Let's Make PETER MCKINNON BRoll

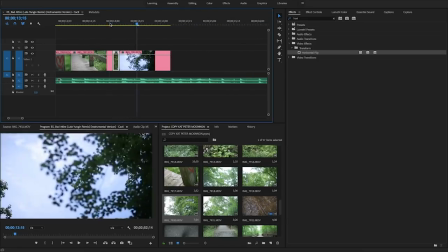12:18 drop it on in here and let's see okay
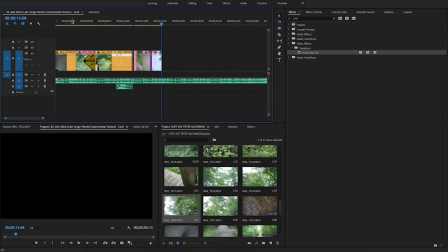12:26 so I think that is enough of the techniques that Peter uses so here we have the intro sequence he walks in with it
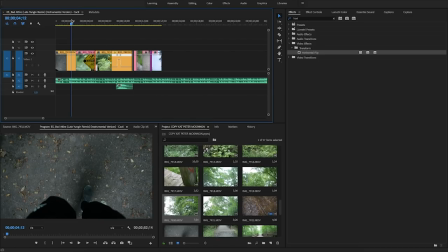12:34 kind of introduces you guys to the scene kind of gives you guys a vibe of what he's seeing what he feels when he's walking through we have them up close
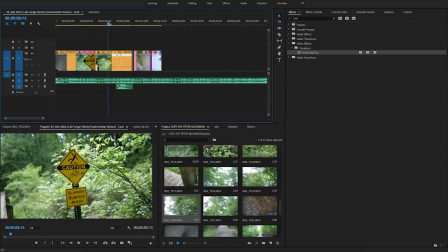12:43 transitioning into a wide shot and then we have a quick speed ramp
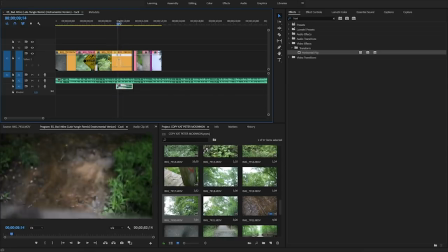12:49 not to mention the sound effects here and then we jump into
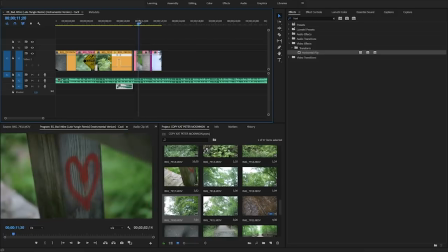12:55 a transitional shot into an up close shot back to a wide shot and
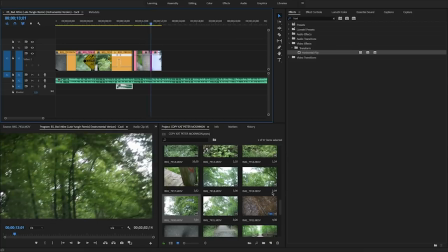13:01 then another transitional shot and when he uses some transitional shots it's good to he likes to use some sound effects too depending on the transitional shot so let's say that it was a little
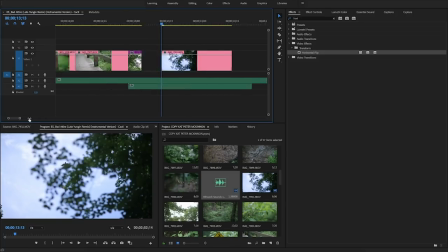13:15 bit wider so let's drag out this transitional shot a little bit just a little let's drag it out a little more and then move this back a little and then so
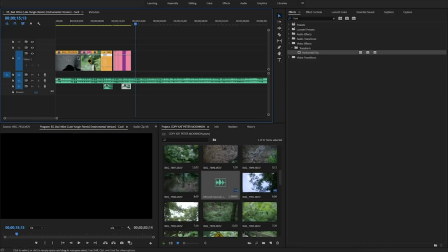13:34 that's our little peter mckinnon b-roll sequence copy cat type
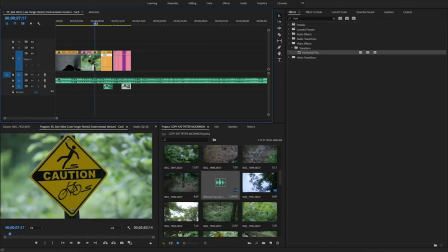13:39 thing in my opinion and there is one more
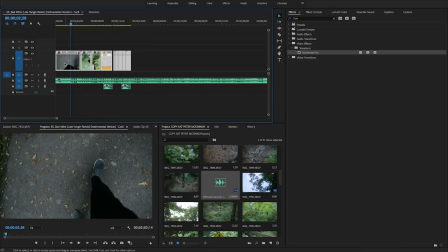13:44 thing you guys need to know so let's highlight all of our clips from the b-roll sequence and nest these clips right once we nest them we're gonna go to our effects and grab the crop okay so drag the crop on over to the nested sequence
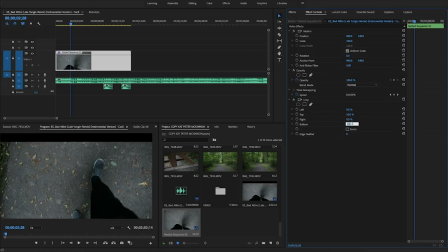13:58 and then take 10 off the top and 10 off the bottom and bam,
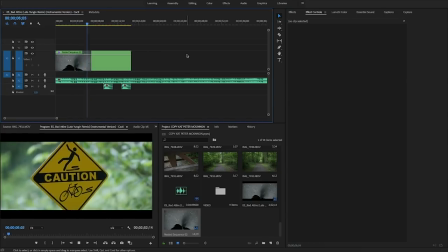14:03 you have your little HD bars looking style. Now, it's better to do this than to throw an image over the HD bars over top because the image could easily get distorted,
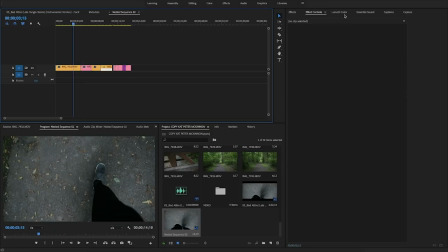14:14 easily get manipulated, and kind of just turn out bad for your video.
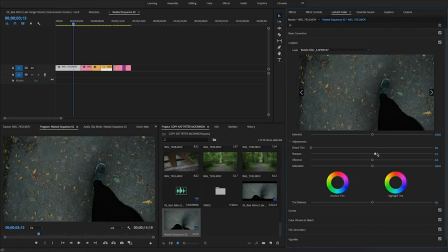14:19 Now, the last thing we're gonna wanna do is color grade this. So, I'm gonna add some sharpen, take some vibrance down, take some saturation down.
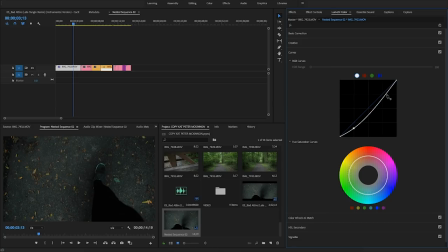14:27 And for Peter's videos, he likes to do like a dark, a really dark curve a little moodier type feel so we're gonna be
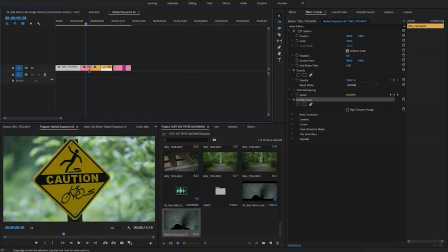14:35 aiming for that so I'm gonna grab the Lumetri colors and I'm gonna paste it onto the next one now this is gonna show up a little bit different now for
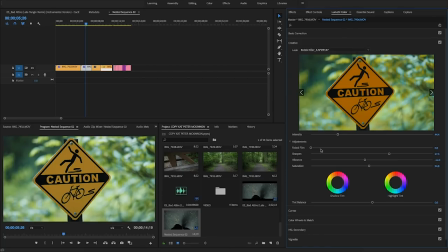14:43 the LUTs you're gonna you're not gonna use the full power of the LUT and Peter likes to add this little dark so we're gonna tone
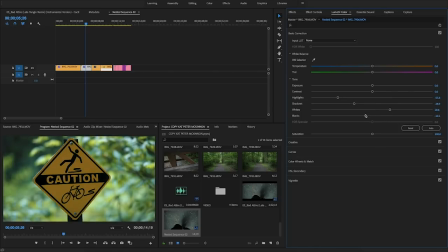14:51 down the highlights the shadows bring up the whites just a little bit and then the blacks down a little bit so the curves boom a little bit darker than usual i noticed that he loves to do vibrant and a lot of them and then sometimes he likes less saturated a little monotone or yeah
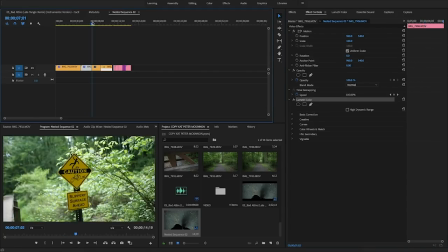15:08 monochrome so we're just gonna settle with that so
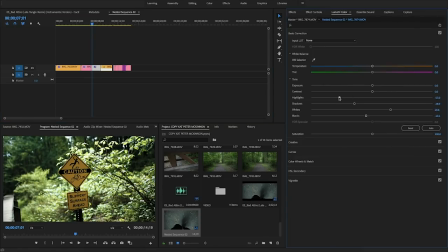15:13 this one might be a little bit too way too bright i feel like it's too bright the whites are too up there so we're gonna see what we can do with this it's probably the curves huh I think it's the lighting it might have been
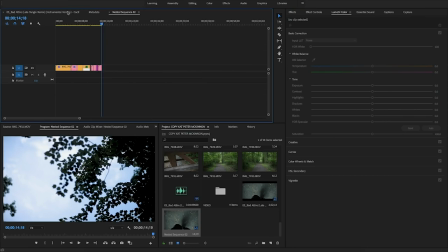15:25 overexposed so in the end this is what we have it
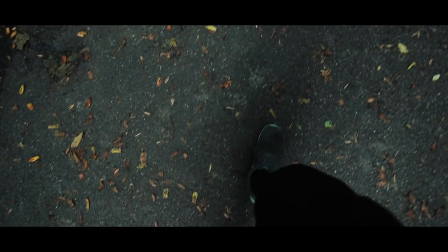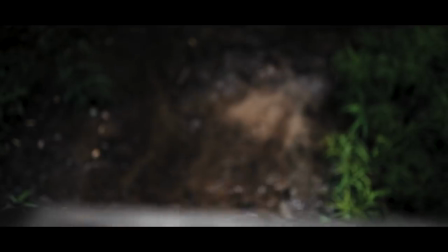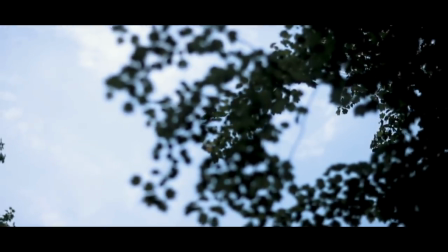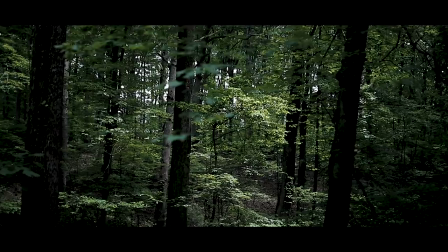is extremely hot outside very humid I'm really sweating out here thank you guys so much for watching if you like the video
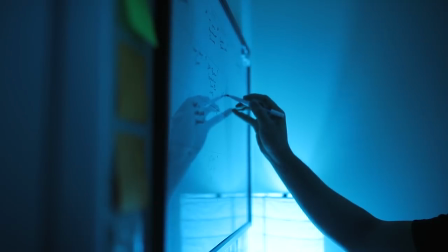16:00 make sure to give this video a thumbs up and share it around with your friends make sure to drop me a combo and let me know who you want me to copy next if you aren't already subscribed make sure to smash that subscribe button and turn on those notification bells and I'll catch you guys in the next episode of copycat stay awesome